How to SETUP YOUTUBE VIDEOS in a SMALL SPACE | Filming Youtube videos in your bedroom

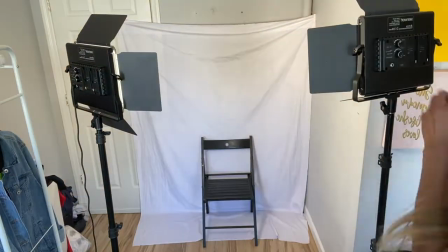254s I try to focus on breathing. My heart is skipping a beat.
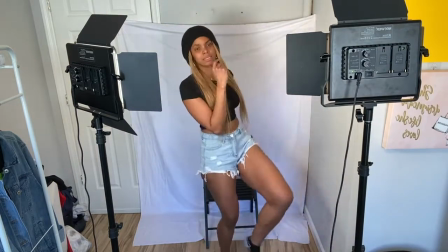262s Your lips against a red cup makes me lose my mind.
Alright, so the shoot is a wrap. It took me about an hour and a half for two different looks.
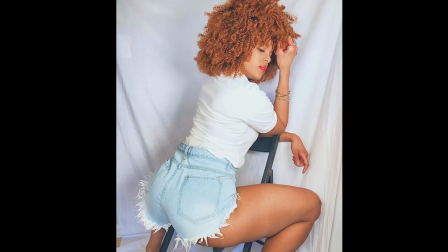272s
Go ahead and look at the photos that I did. These I loved. My goal was not to take 1,000, 10,000, honestly, like I usually do.
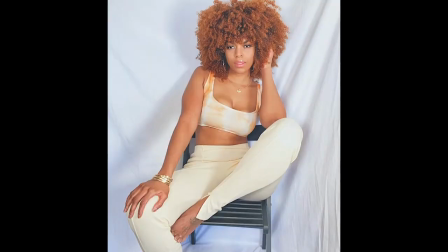280s
So I made sure I took about a good 20 of each look, because I only need 2 photos, and that's what I'm going to work with. It was a little bit frustrating at some moments because this wasn't long enough for what I wanted for the flooring, and I didn't want to have a mixture of the white sheet and the floor, so it was a little frustrating, but I just stayed hopeful and excited about creating and what I am here to do. We're going to go ahead and transform this area into my next YouTube set setting, which is more of an up close and personal frame. But before I lay my carpet down and really set up that setting, I'm going to go ahead and do a nice cleanup. So that's what this next portion will be, and I'll be back with the process of laying down the carpet.
I want you, that's all I know. Trying my best.
So I want to add this in really quick. The main thing when you are working with a small room and you do have two different settings that you are doing, make sure you have your videos prepared. Make sure you have basically your videos and what you're going to create prepared for the week, so you know if you should shoot 2 or 3 videos in that one moment. Break everything down and then set your room back up. If you decide to keep this area up for just your shooting, that is even better, because you don't have to keep setting up, breaking down, setting up, because I did dedicate that area for my reading, prayer, and meditative spot. That's my original look. So when I'm doing these videos, I make sure I have them lined up so I can knock them out for the week, and that my prayer area is set back up beautifully, and everything is all good in the world.
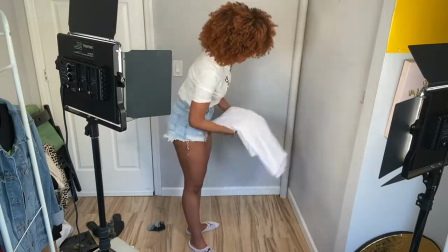364s You've been staring since I came in.
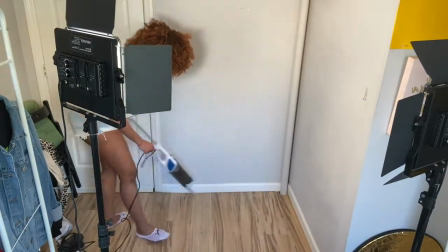367s I know you wanna get to know me, but honestly I came with my girls, wanna dance by ourselves.
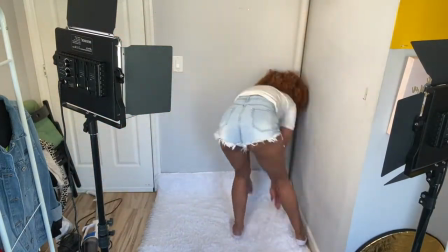374s Can't you tell? Baby, baby, I have thick skin. Yeah, I don't let things get to me.
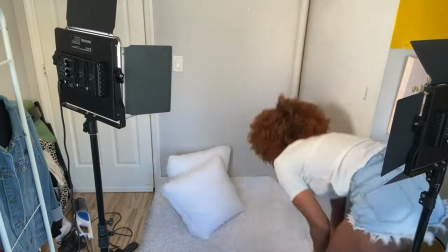381s But do you want me to spell it out for you right now? I'm not feeling your vibe.
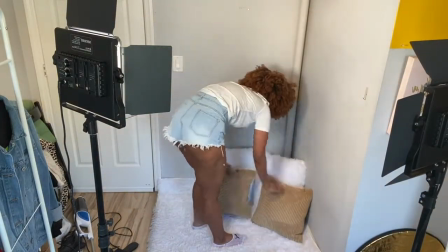386s Crystal clear that you're Have the string lights on.
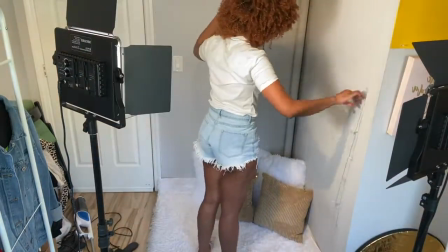392s get mad, I cannot control what might happen.
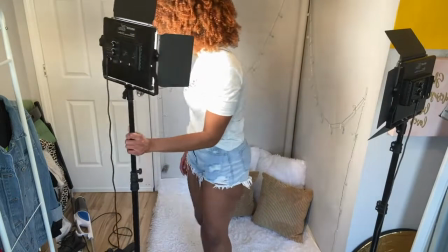397s You think you can put your hands on my body.
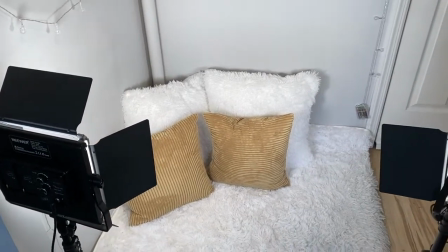403s I'm no damsel in distress.
All right, so this area is now set up for when I do my lead talks, which is when I sit down, I get more personal.
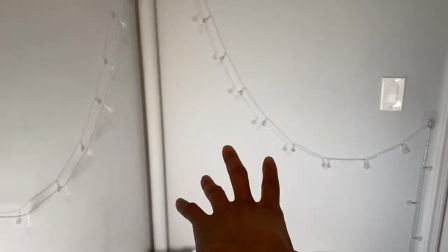410s
I don't typically hang up any kind of frames because I use them when I'm doing other things,
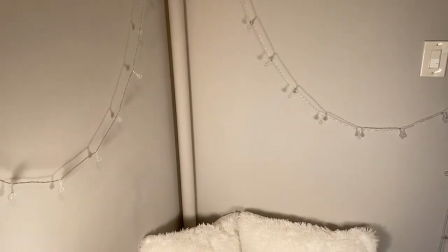415s
and I try to always switch up the vibe of each video depending on what I'm recording.
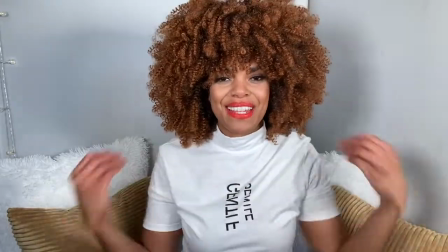419s
This is what the next frame looks like. So I figured I might as well go ahead and sit in the frame so that you all can see it from what I literally would do for lead talks.
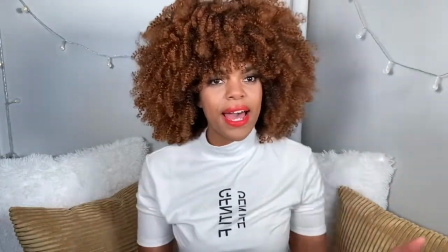428s
So if I wanted those lights in frame, I would do something like that. It just depends on what I'm talking about and how the light looks.
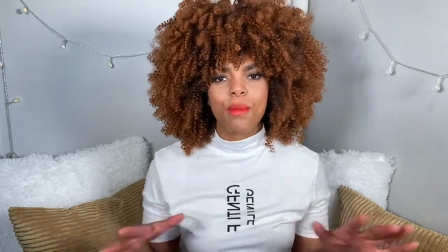434s
So yeah, this is another setup that I use. When it is a closer shot like this, it makes it so much easier to place everything as you like it in your frame and how you see it.
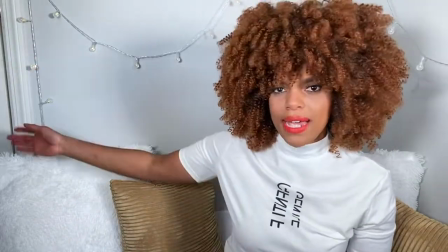443s
Another tip I would say is when you're doing your framing, try not to have like an outside line just kind of like randomly placed.
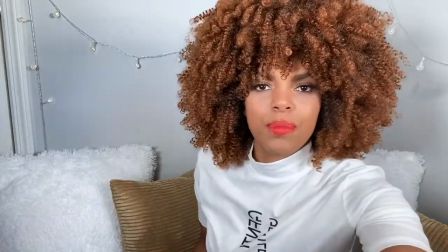449s
You can see how it looks a little off. Even if you play with your camera and you just kind of boom.
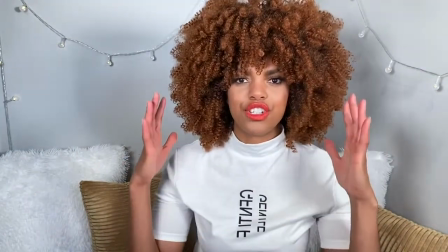454s
Now the frame kind of flows and looks like it's just one shot. I also use this pillow.
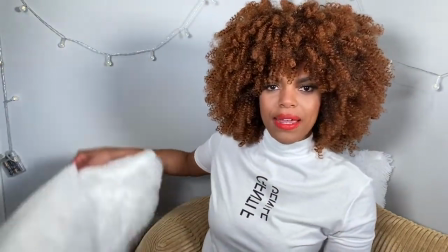458s
If I were to move it, you can just see a little bit more happening. Boom. Now you can't.
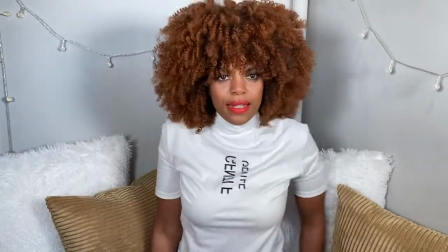463s
And then I kind of sit in the middle like this.
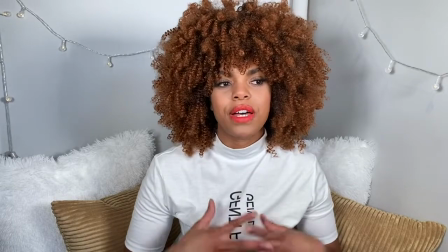465s
As a content creator, it definitely takes a lot, especially if you don't have a separate space already set up for this area. All right, so I'll talk to y'all tomorrow to show you my last setup. Now I'm going to show you all how I set up my space for every other video that is not lead talks.
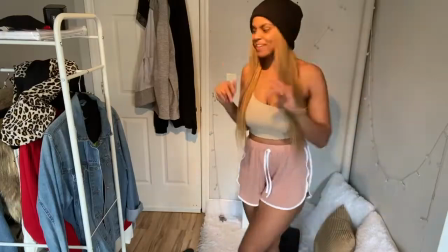480s
So let's just go ahead and jump into it.
Boy, you better sit down, you just shut your mouth.
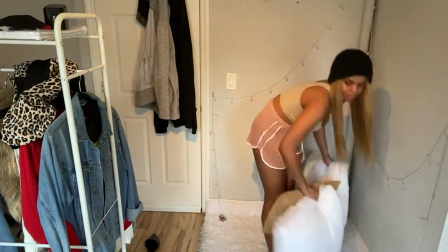486s Cause I don't need a man to make me feel fine. Better sit down, you just shut your mouth.
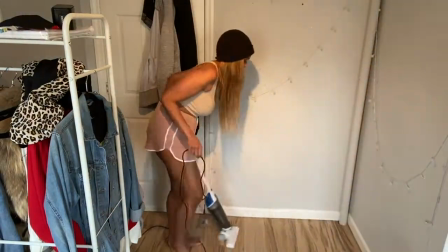492s Yeah. You better sit down, you just shut your mouth. Cause I don't need a man to make me feel fine.
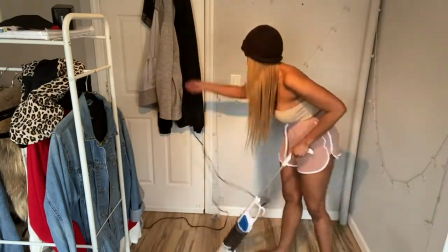499s Better sit down.
As you already see, I definitely always vacuum before and after I move the carpet.
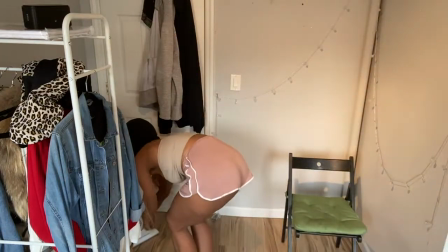505s
Let's get back into it.
Put your hands on my body.
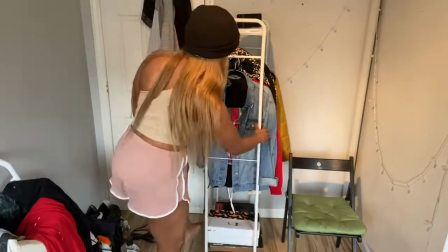510s I'm no damsel in distress. Come too close, I might just lose it. I knock you down like boom, boom, boom, boom, boom.
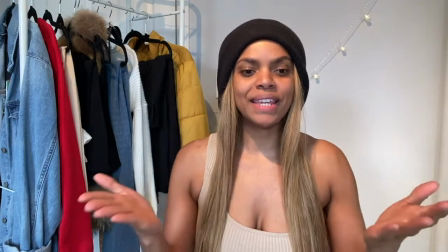517s
So this is how a real-time framing would look. The only thing that I don't have on right now are my powerful bright lights.
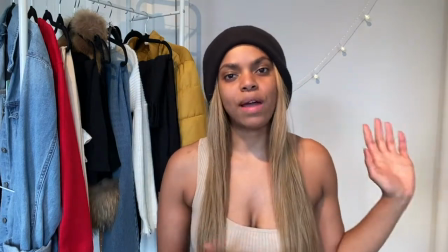523s
Depending on what I'm shooting, I will change the background just a little bit or add my plant.
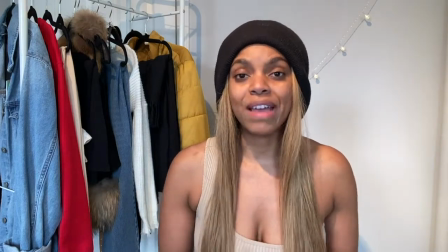527s
So depending on what your video is about and what you have available to you, you can kind of play with the color contrast.
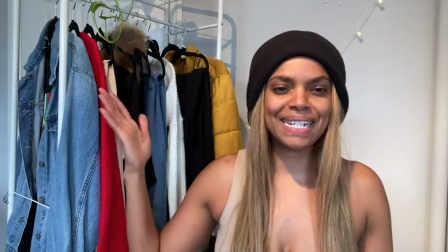534s
Sometimes I'll add my plant, which you can barely see because the framing is a little bit shorter.
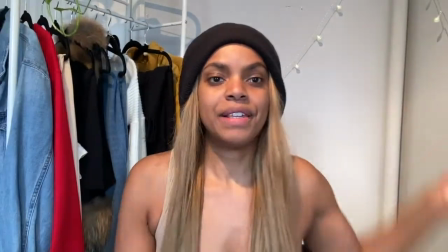538s
And I also try to cut off this big pole. Before it was like the pole, then the door.
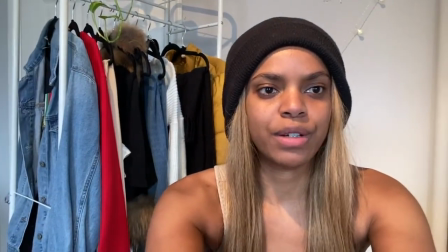543s
So I just try to angle it perfectly where it's not too noticeable.
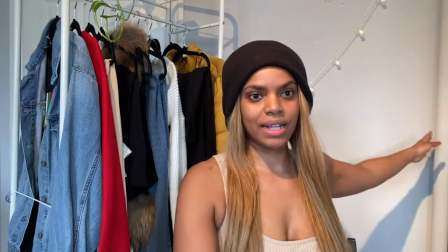548s
Instead of it looking like a long pole, it just kind of looks like a part of the wall that's like lifted.
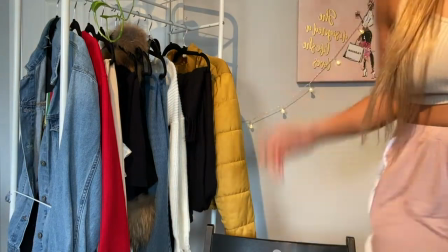553s
I'll also have this in the background, which kind of just adds a little bit more color and kind of fills in that space.
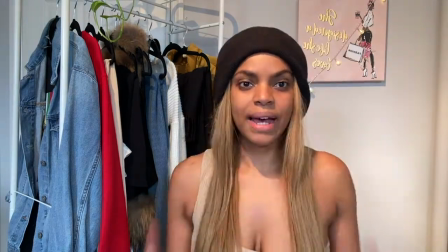559s
Just make sure that when you're doing your framing, you're getting the best light, as centered as much as you can be, and trying to filling up little space.
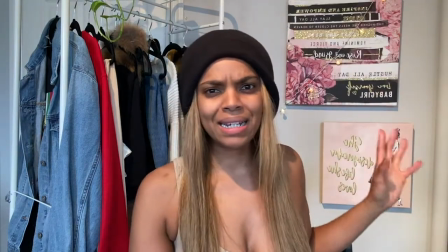566s
So that's how you can fill up the space. I did get these two from Burlington about a year ago, and then I bought this sometime in 2020.
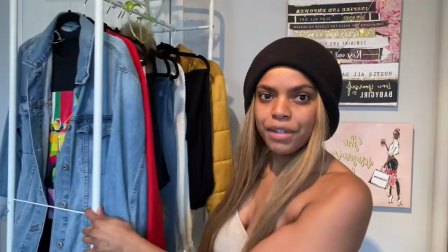573s
It was on sale. I'm so happy that I caught it on sale. For this, sometimes I play around with the framing if I want to kind of actually show off a piece of clothing.
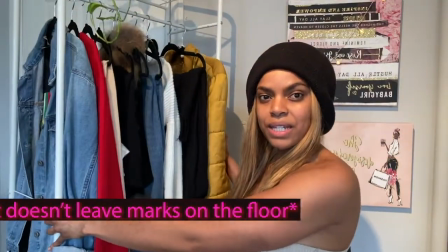580s
But if not, I usually keep it tilted and it just adds more color.
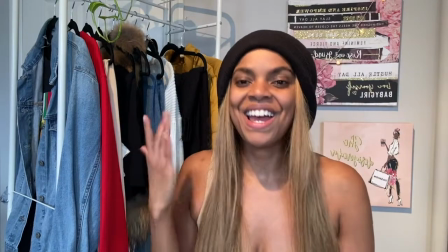585s
I do switch these out as well, depending, again, the lights, the color coordination that I have going on.
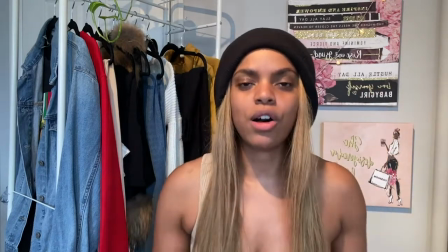591s
Because I know this is what I'm working with, I do try to also color coordinate in that with depending on what I'm wearing.
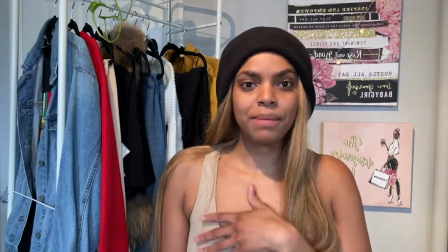597s
So most of my tops are beige, black, some kind of pink. You definitely want to play around with what you have. So yes, I'm going to go ahead and close this video out. Thank you for joining me on this how to set up your small space for your YouTube setup or photo shoot or anything that you want to just do creatively in your own space. Go ahead and drop in the comment section any other ideas that you have or any like deals on things that, you know, hook us up. You gotta work what you got, use what you have, look around your room, look around your house, look around for deals that like Facebook Marketplace is a great place to find affordable price points of people just wanting to get rid of things. eBay is always still a great thing to look at as well. I wish you the best of luck on your journey, whether it's YouTube, whether it's creating TikTok videos or doing what you can in your own space for Instagram shots and just being creative because we are creators. I'll catch you all in the next video as I'm going to go ahead and clean up the rest of my room so that I am set up and ready to shoot my next video for this week. God bless you. Later.